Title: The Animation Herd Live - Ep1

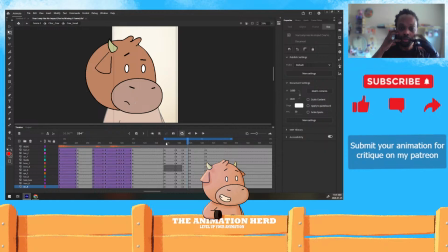2474s
We have different other shapes and forms, but it's like we have the ball shape at the top, and then we have that triangle-ish shape at the bottom, um, and that would be rotating around, and our eyes are just rotating around that shape.
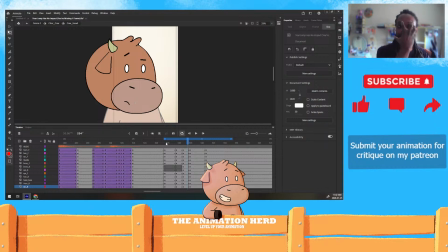2489s
So if the elements of the face, if you keep them moving properly, you want to have them kind of shifting across as you do in that turn. Anywho, moving on. Our second animation that we're working on here,
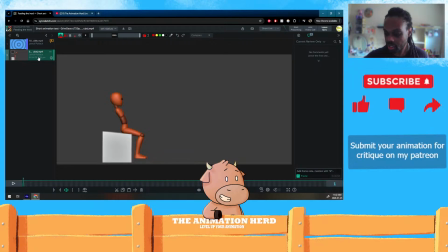2506s
that we're looking at here, was this one here, and this one is from Grim Gears. Grim Gears followed me on TikTok. Yes, I could see you. How's it going? Thanks, Cake. Appreciate it.
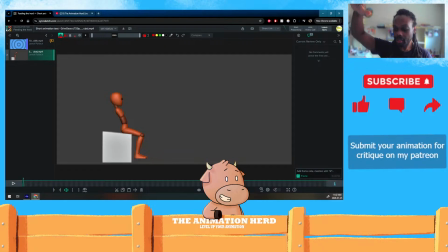2525s
Um, I am currently just doing a little bit of critiques here. I got this one in 3D here. As you know, I am a 2D and 3D animator, so
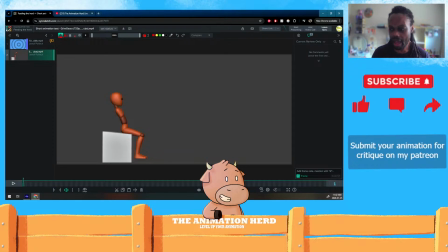2542s
I was actually going to critique this one, and actually go over how to create it as well. I have Maya open here. Not sure if you use Maya specifically to make this, but I have another character. Um, he has arms, but we're not going to worry about that. I'll keep his arms to the side or something.
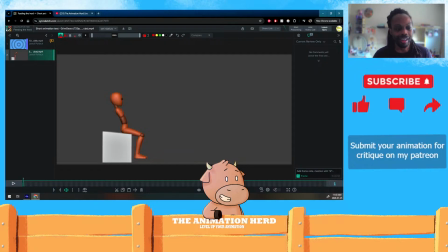2559s
I don't know. Right. So we'll start playing this. This one is pretty straightforward. It's a classic exercise of a character standing up. Let's play it here.
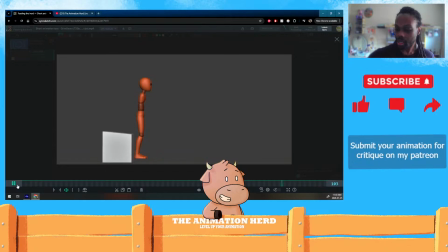2582s
Cool. Some things I noticed just right off the bat. Um, a few like really small logistic things first. The feet don't touch the ground, which isn't a huge deal.
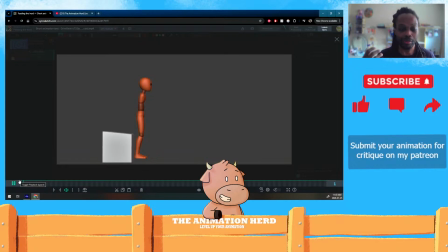2599s
You could do one or two things. You could have the character come lower, or you could have the ground up higher. Um, it's a small issue, a bit of a pet peeve, but it's not that big of a deal. Um, Another thing is I'd probably start with a much more natural pose at the beginning here,
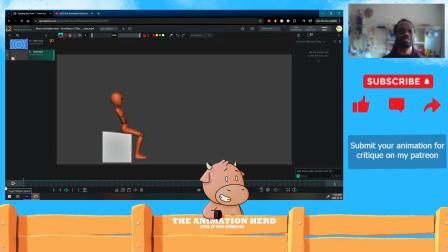2618s
because generally speaking, we don't sit like this. Kind of uncomfortable. So what I would suggest is starting with like, I know you kind of want to go with like this whole reverse when you're like doing like poses,
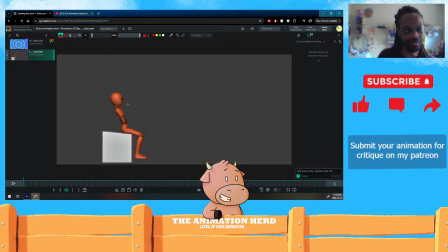2634s
kind of like a reverse from the opposite to kind of give that nice sense of change. But that could be as little as you could still have that curve here, but just have it like sitting upright or something.
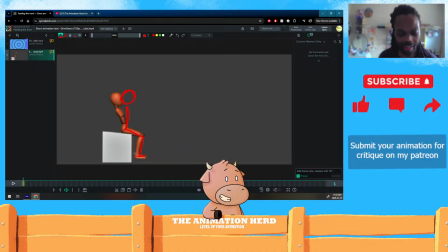2647s
Like that feels so much more natural than this crazy lean back. And then you still are able from this position, you still have quite a bit of translation from there to here, which is right.
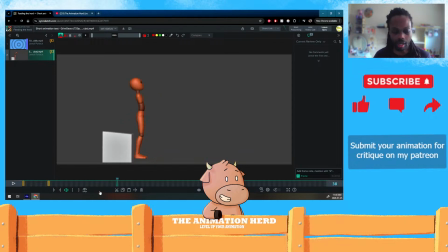2670s
Um, and then the end pose, it's okay. He's kind of leaning. Like if you were to do a line upwards where he is, kind of leaning forward, he's still within like his box here,
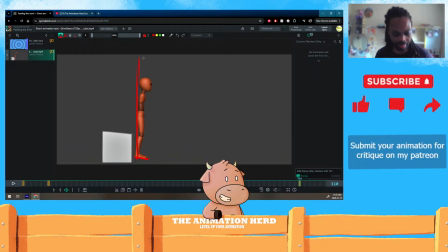2688s
so it's fine. It still works. I wouldn't worry too much about that pose. It's just a relatively simple exercise. Um, and then the other thing I noticed like very quickly is that
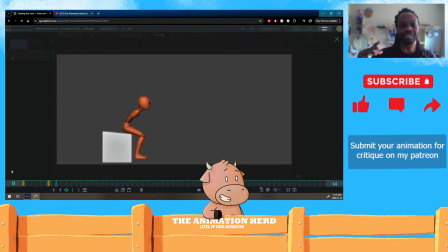2706s
he feels like he's doing like this thing where he's like, he's going, uh, right?
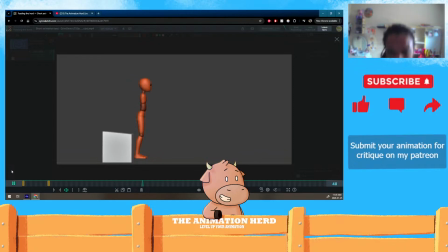2716s
realistically, unless you want your character to feel that way, you really only need to come up and, if anything, have one overshoot if you want that. Personally, I'd probably just go straight into an east for such a slow action, unless you want the character to kind of like feel tired. Like they have very little tired or drunk.
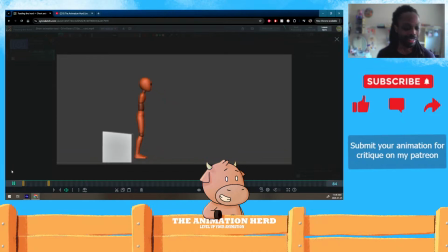2734s
They just have like little control of their body. Um, so there's that. Um, and let's take this over here. Also, another thing is that the timing kind of feels a little off.
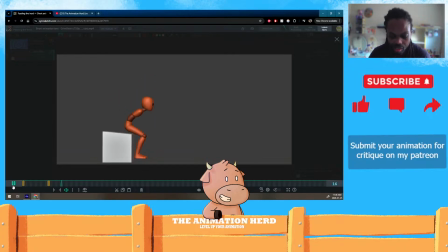2753s
So he kind of comes up, slows down in like this middle position, which I'm assuming you had like a pose there, and it's just easing out of that pose. We want that to feel like one full action versus like our lean forward is an action and then straight up to the action.
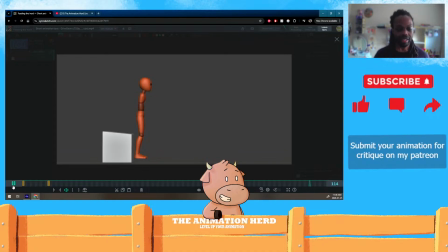2768s
Versus you have like the sit position, you have like this come forward position, you have this back position, and then like a little like, you know what it reminds me of this back and forth actually. You know the thing behind behind the door that kind of like stops. And you have the same board goes.
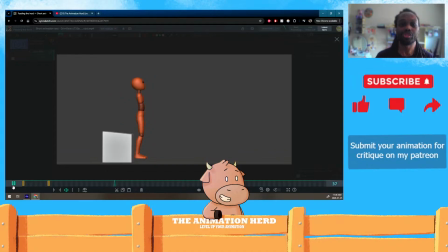2786s
That's this motion here. It's just there's so much of it. So when you're doing the lean forward has like two main purposes. It's because when you're sitting here, you're using the box.
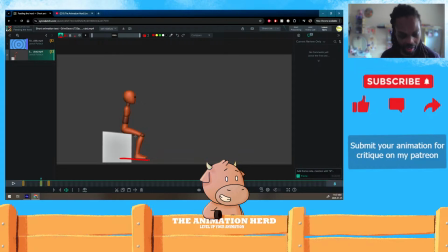2806s
You have your base. Oh, I can't remember what it's called, but the base of where your center of gravity is. To stay balanced, your base needs to be within this box. And because you have the box here, that base goes all the way out to the back of the box, like you're sitting on it. That's why this character feels centered.
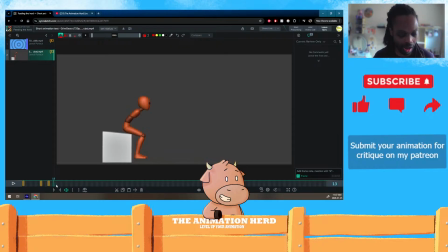2826s
You lean forward because once you're getting off the box, you need to be balanced on your feet. You need balance on both ends to be able to lift yourself up. So that is great that you have that there.
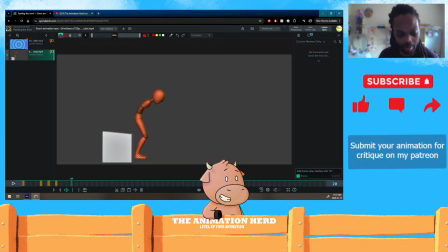2842s
Um, this right here would be an issue only because if this is your box, because nothing else, you're not touching the box anymore, it doesn't extend past there, you'd fall over. You'd absolutely fall over. So you don't want to lean too far forward.
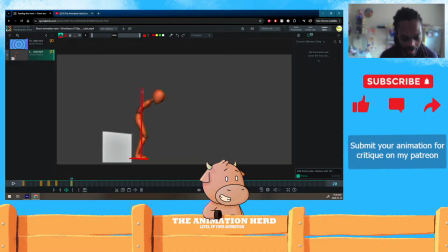2858s
You still want to like have a bit of a lean, but just enough to get you up. It's that lean is used as momentum and balance. So you're using that rock, so it's like some. That's why you'll see like as you get older. Um, I'm in my 30s now.
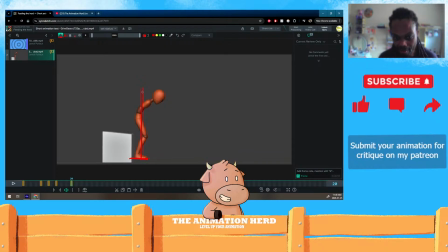2875s
As you get older, you'll notice that people like rock backwards before they get up, and that's just so that they have momentum to lift themselves upwards. So that lean forward is a bit of balance and a bit of that getting up aspect.
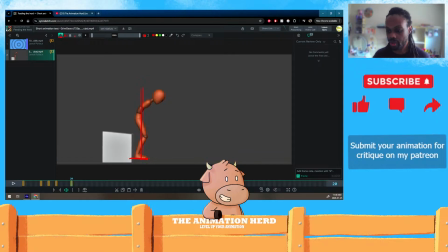2891s
Um, so yeah, let's just jump right into this Maya file here. Let's switch cameras here. There we go.
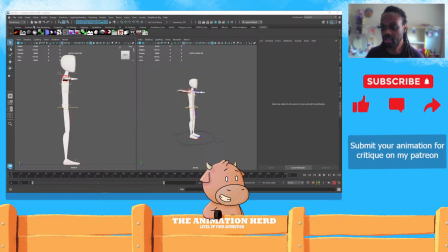2904s
So I've got this character here. I haven't set up the box. I wanted to have some of these things set up for this video, for this live recording, which seems as good. I only have about 10 more minutes. We'll see how fast I can do this. I wanted it to be about an hour, but we could extend it if I have
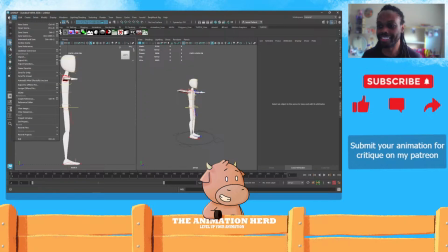2923s
to. I ain't got nothing to do. Yeah. Let's create. I haven't been in Maya in a while. I've been working in 2D for so long. Um, Believe it or not, I started out as a 3D animator.
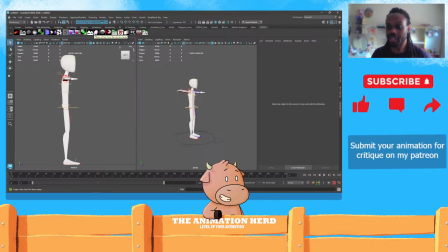2941s
I went to school for 3D animation and everything. And then after, I think it's like my second or third job, one of my college professors was working on a movie, a film, and they were doing it in 2D.
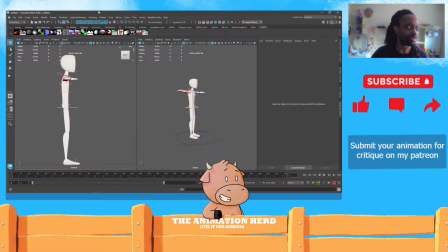2958s
It's like, yeah, I can bring you on, but you have to be able to do the 2D. Fortunately, I wasn't well versed in it.